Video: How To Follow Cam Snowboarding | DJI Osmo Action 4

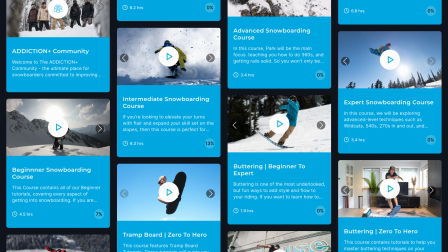As a member of Addiction Plus, you get access to our structured snowboard courses that range from beginner to expert,
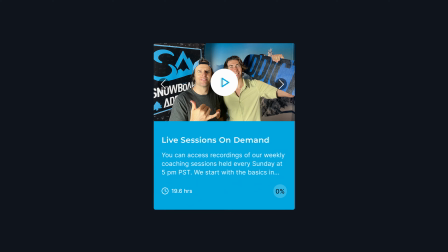and you can track your progression, weekly live coaching sessions with us, upload your own videos for analysis of your writing, personalized feedback to help you fast track your progression and the ability to attend out in-person events addiction plus is incredible value and the most effective way
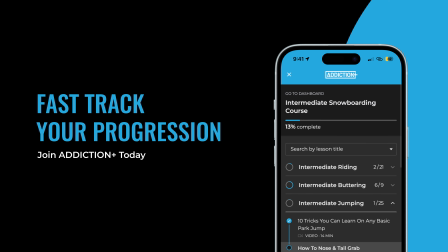for you to fast track your writing come join us now so another way you
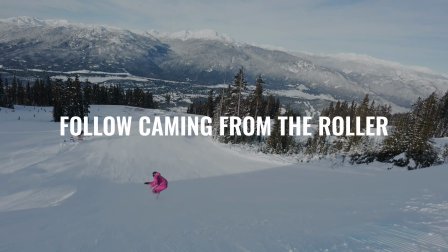can film jumps is following off a roller instead of filming off a jump this requires a slightly different approach because if you were going to ride over a roller at the same speed as the rider going over a jump you will fly to
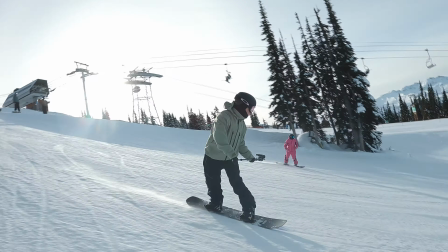flat so here you want to change your angle of approach as you're approaching the roller for jump try to stay towards
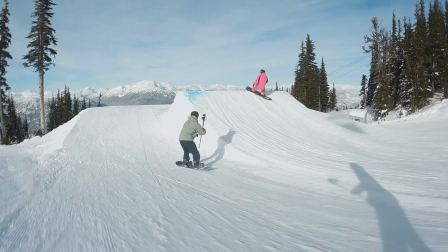the most right or left side depending on which side of the roller you're hitting this allows you to carve to the center of the knuckle increasing
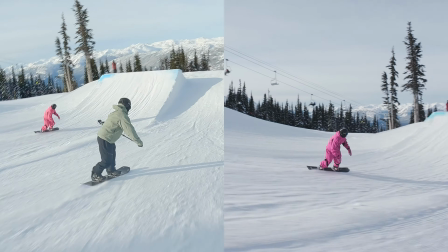your travel time so you're scrubbing your speed but not losing too much speed so you can still track the rider and keep them in frame this makes
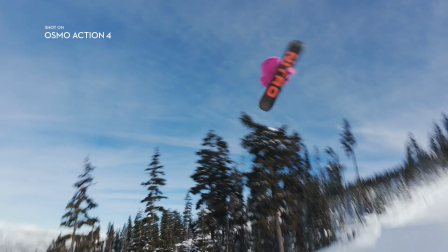a quite an interesting shot because as the rider comes over the jump you will be like underneath them start slightly lower down from the rider before
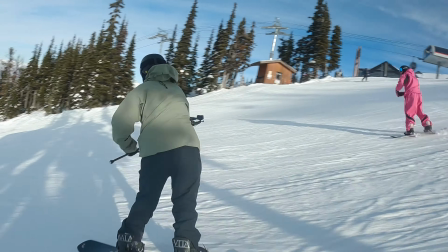the rider sets off set off like literally just a second before they set off and let the rider ride towards the jump and follow them as close
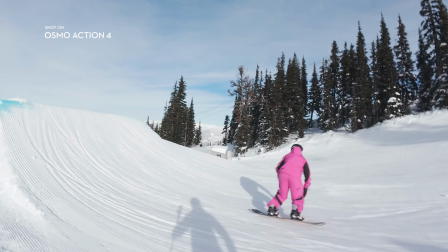as possible and then you can track them as they go over the jump and then they'll be over the top of you and then tracking down to make sure that you get the landing if they're spinning front side you want to be on the right side of the rider if they're goofy.
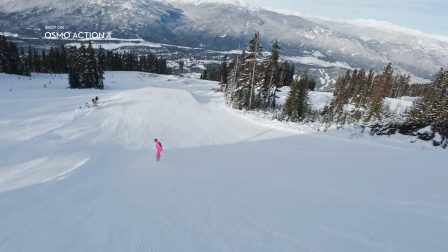If they're spinning back side, you want to be on the left side of the rider. This will be the same but the opposite way around if they're regular. So the main thing we're trying to achieve when we're filming jumps is to stay slightly ahead of the rider and when we're on the rollers,
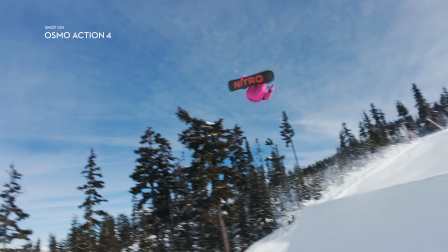we want to get as much under the rider as possible.
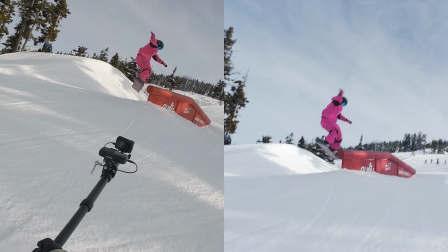Then filming rails, it is even more important to stay ahead of the rider because this will just make the rail trick look so much better. when I'm about to
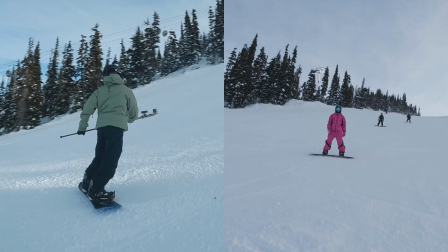film a rider on a rail again I'm setting off slightly before them setting my dropping point slightly lower downs this will allow me to
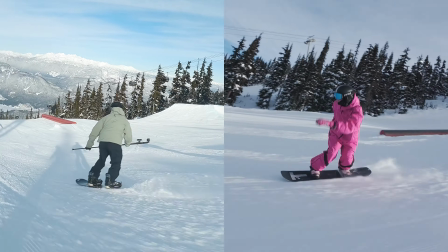stay ahead of the rider and also as a filmer you have more control of putting speed checks in as a rider will need to set the speed to perform the trick we're here now at a rail section we're going to have the same approach as a jump I'm slightly ahead of Tavis right
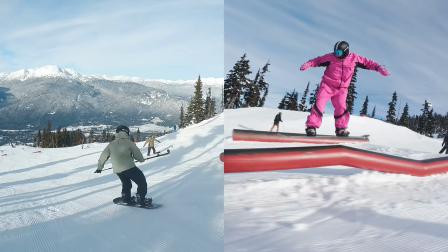now this will allow me to shoot back at Tavis giving the most interesting shot.
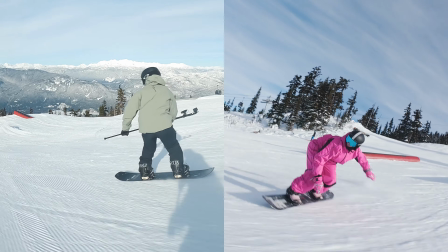You'll see as I ride through this section I'm going to be doing small speed checks and quick head movements to make sure Tavis is in frame and I'm controlling my speed.
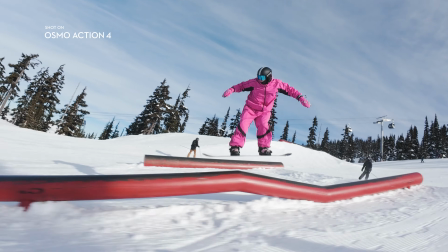And as a rider I'm going to communicate with Harry what tricks I'm doing. So I'm going to do a gap to 50-50, a front board to a front lip. So both tricks will look better from the left just since I'm goofy. So that's something I want to communicate to the filmer so they know what angle will look best when I shoot it. As a filmer we can be making small speed checks all the time and we also want to be making quick head movements looking
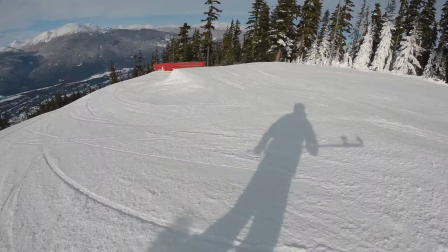to check that we're not riding into the rail but also looking behind us to check that we're keeping the rider in frame at all times.
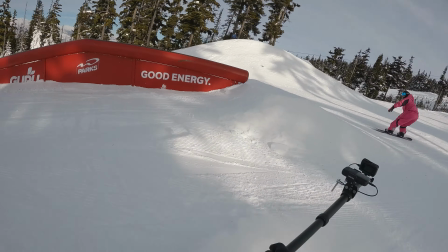Generally when I'm filming snowboarding I like to keep the camera pointed towards the rider's hips.
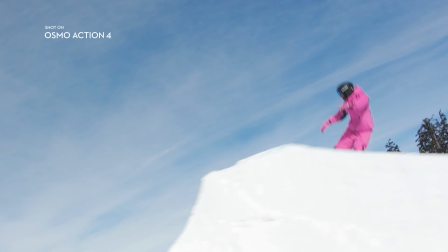This will generally keep the rider in frame at all times so that's sort of a consideration you can make whenever you're filming snowboarding.
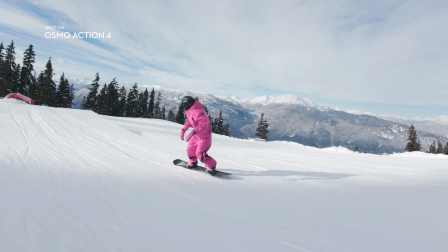Keep the camera pointed towards the rider's hips and that will sort of guarantee that the rider is always in frame.
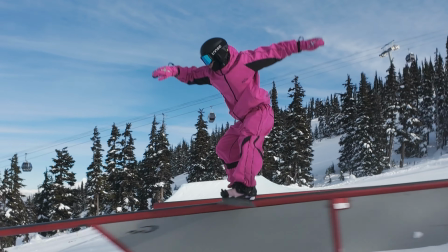I'm now going to run through some of our favourite settings we use when filming snowboarding to get the most dialed king shots possible.
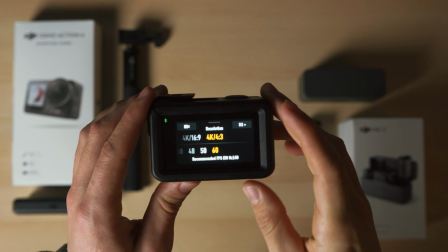You'll see here that we've got the camera set to 4k 60.
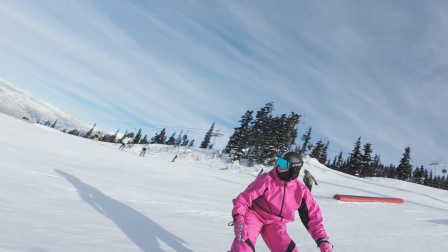This allows us to capture the best resolution possible and also allows us to slow down the footage in the edit.
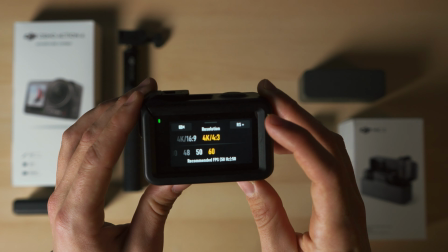You'll also see that we've got this set to 4-3 which basically gives us the most flexible
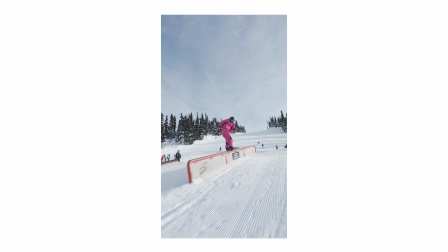aspect ratio to reframe the footage for use on Instagram and TikTok.
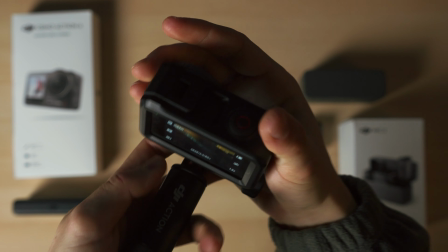If you're just filming for socials you can use the nifty magnetic system.
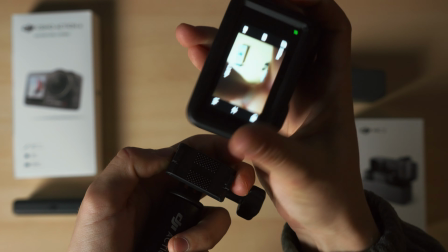Here it's super easy to switch from horizontal mode to vertical mode for when you're filming for socials.